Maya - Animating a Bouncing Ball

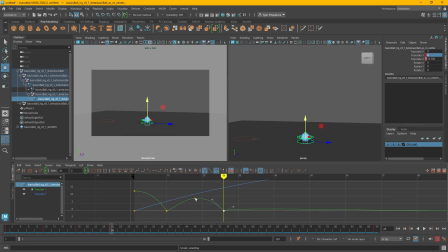493s
So I'm probably going to get a lot of bounces out of this. Great. So now I'm going to just adjust those tangents. And I want to make sure I'm getting a nice arch going. All right. And that's pretty good for now.
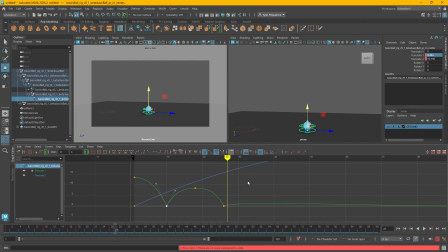505s
So for the next bounce, I'm going to go down 7 frames. 1, 2, 3, 4, 5, 6, 7. Each bounce is also going to be shorter in time because it's going to spend less time in the air. And it'll hit the ground again sooner. 1, 2, 3, 4, 5, 6, 7. Paste that key again.
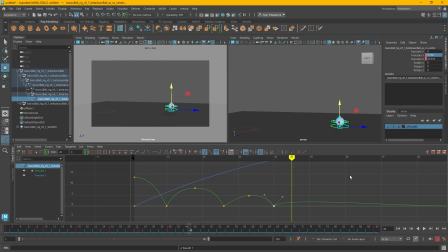524s
And then for the next one, I'm going to go for 6. 1, 2, 3, 4, 5, 6. Paste it up. 1, 2, 3, 4, 5, 6. Paste the key.
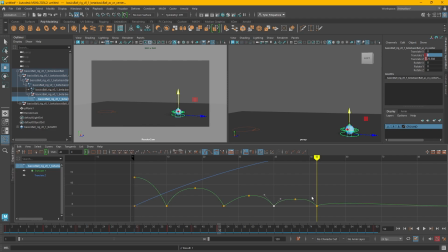540s
I'm not going to worry too much about the tangents just yet until I have all the bounces. This one I'm moving forward 5. 3, 4, 5. Paste.
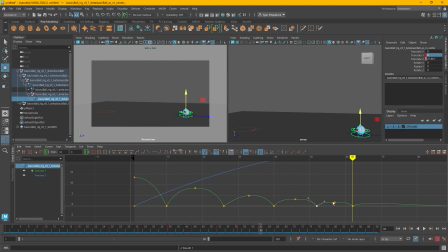558s
Now, as I start reaching this point, there's not a lot of distance from here to here, visually speaking, so it's hard to tell what this arch looks like. And the key to getting a good bounce is really clean looking arches. So to get a better view of these curves, I'm going to hold Shift and Alt, and then right click.
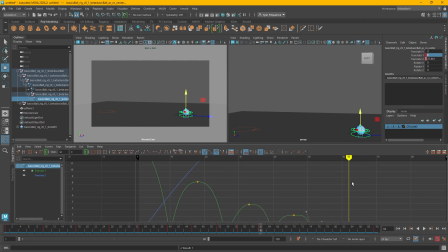577s
I'm going to move my mouse up and down to adjust the scale of the graph editor. Now, this isn't actually changing anything about the curves, but it's changing the way that we see them. So now I can get a much better view of these smaller arches.
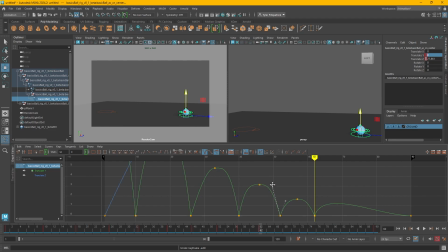592s
And just make sure that those curves look okay. All right, move forward. 1, 2, 3, 4. And at this point, I just have to move the handle just a little bit to get it to add another keyframe.
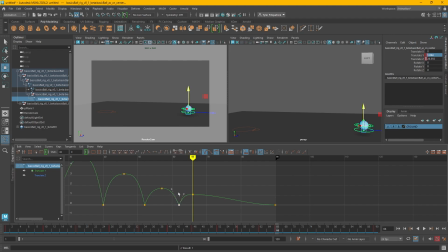610s
Copy that frame. 1, 2, 3, 4. We always want the number of frames on each side of this peak to be the same because we want it to spend equal time in the air going up and down.
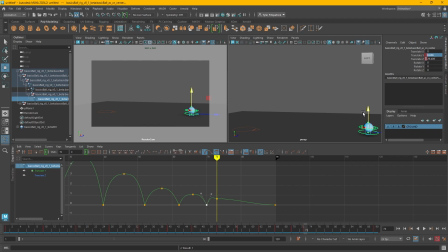625s
1, 2, 3. See this side, now I'm just needing to make little tiny movements to get it up in the air. 1, 2, 3.
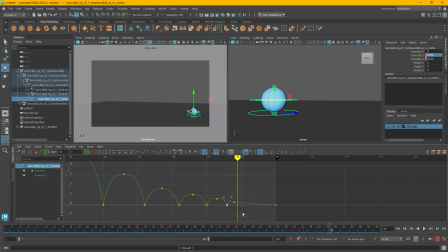639s
1, 2. 2. Here's the frame. Now it's really small. I'm going to hold Shift and Alt again to expand the graph editor.
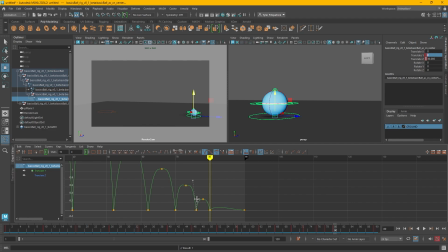And the last bounce, 1 up. I'll just key that one.
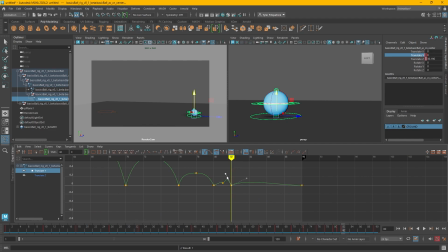672s
Then next frame, just paste this key right here. It's really small. Just these like that. And then I'm going to select this tangent, and I'm just going to make it linear. So it just slides.
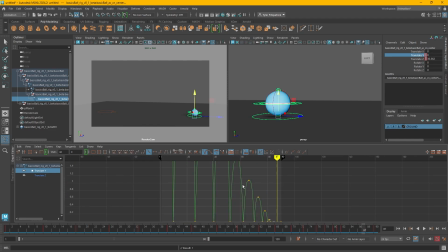Now let's see what that looks like in action.
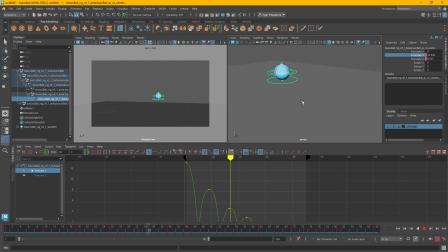706s
There we go. It's not perfect yet, but it's a start.
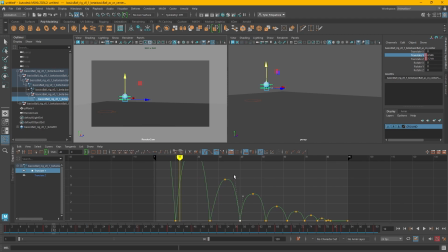713s
So I'm going to just spend a little more time adjusting these tangents so that the arcs feel good. We want to make sure that it is spending enough time in the air, but we don't want it to feel too floaty either. So it'll take a little bit of time to get this arc to feel right.
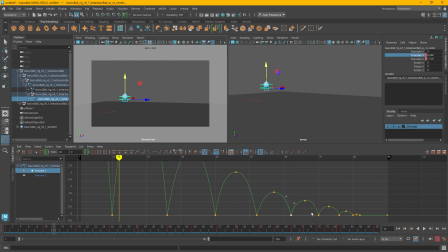Now I'm looking over the progression of my bounces as they get smaller.
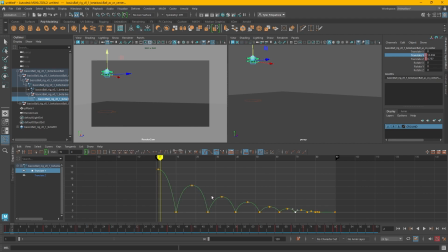742s
And I think that the rate at which this loses power with each bounce is a little bit inconsistent. So I'm going to go back and adjust some of these so that it feels like a little bit more of a linear progression from the highest bounce to the lowest.
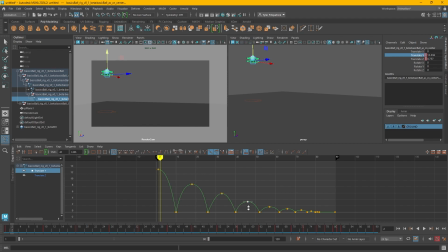757s
Maybe make these initial bounces a little bit higher. Check the progression down here. There we go.
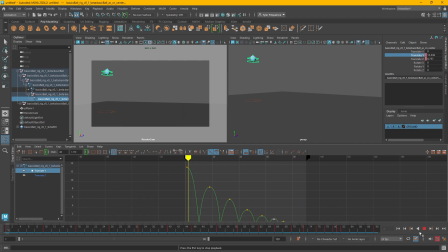That feels pretty good. So I think it would be moving horizontally for longer. So I'm going to go to my translate Y.
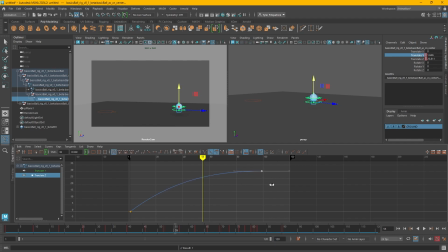791s
Let's just say this goes to 110.
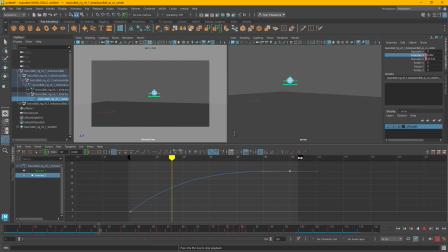807s
Or even 120. I'll expand the animation to 135 frames. Yeah. I'll adjust this because it feels a little fast in the beginning.
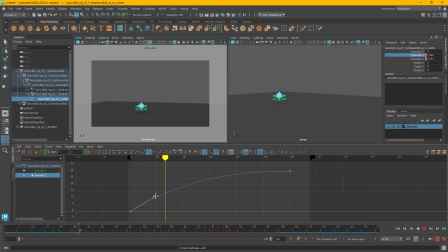There we go. I think it might be spending a little bit too much time in the air and then coming down a little too fast. So I'm going to try to
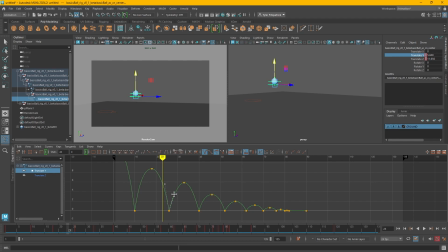840s
reduce the weights of some of these tangents and make them a little less extreme so that I can make the drop down to the ground a little bit less harsh and sudden.
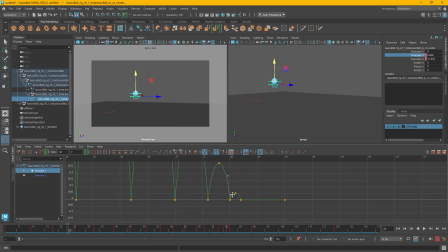There, that's feeling pretty good for now. I could keep adjusting this later, but I want to move on to the rotation.
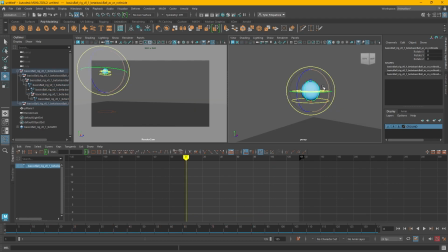871s
So first I'm going to figure out which way it's going to rotate. It's going to be the x-axis. So I'll just put it somewhere natural like there, and then I will keyframe it on the first frame. And then I'm going to go to the last frame that it moves, which is 120.
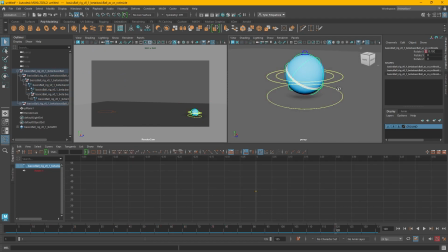890s
Select that controller again. And then I'm just going to key that again and raise the keyframe by a lot.
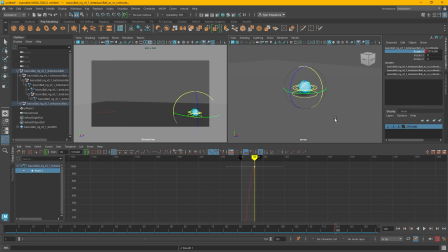912s
So this ball is going to make multiple full rotations. So yeah, a number like 1,000 sounds appropriate for me. And then just like with the horizontal movement, I also want it to be rotating at the full speed from the start.
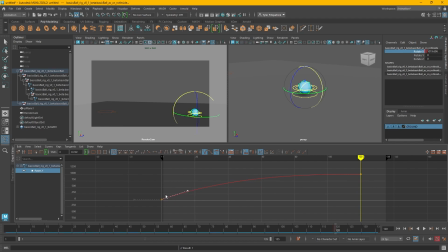930s
I'm just going to point this curve up like this. Can make it weighted as well. And let's see how that looks.
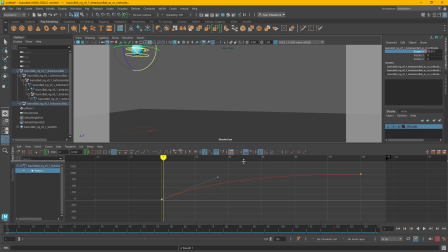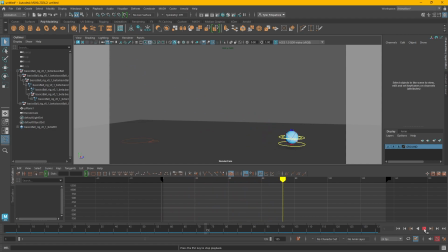Okay. We can tell mostly once it's on the ground that it's not quite right. It's sliding right here. So I'm going to select this key, just raise it up so it rotates more.
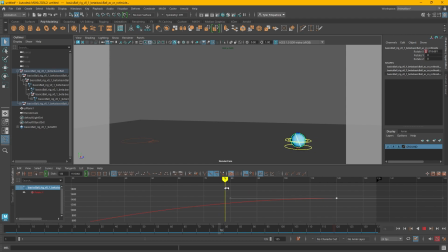969s
That's too much. So I'm just going to play this game of push and pull until it feels somewhat right. It's a little bit slidey, but it's better. Okay.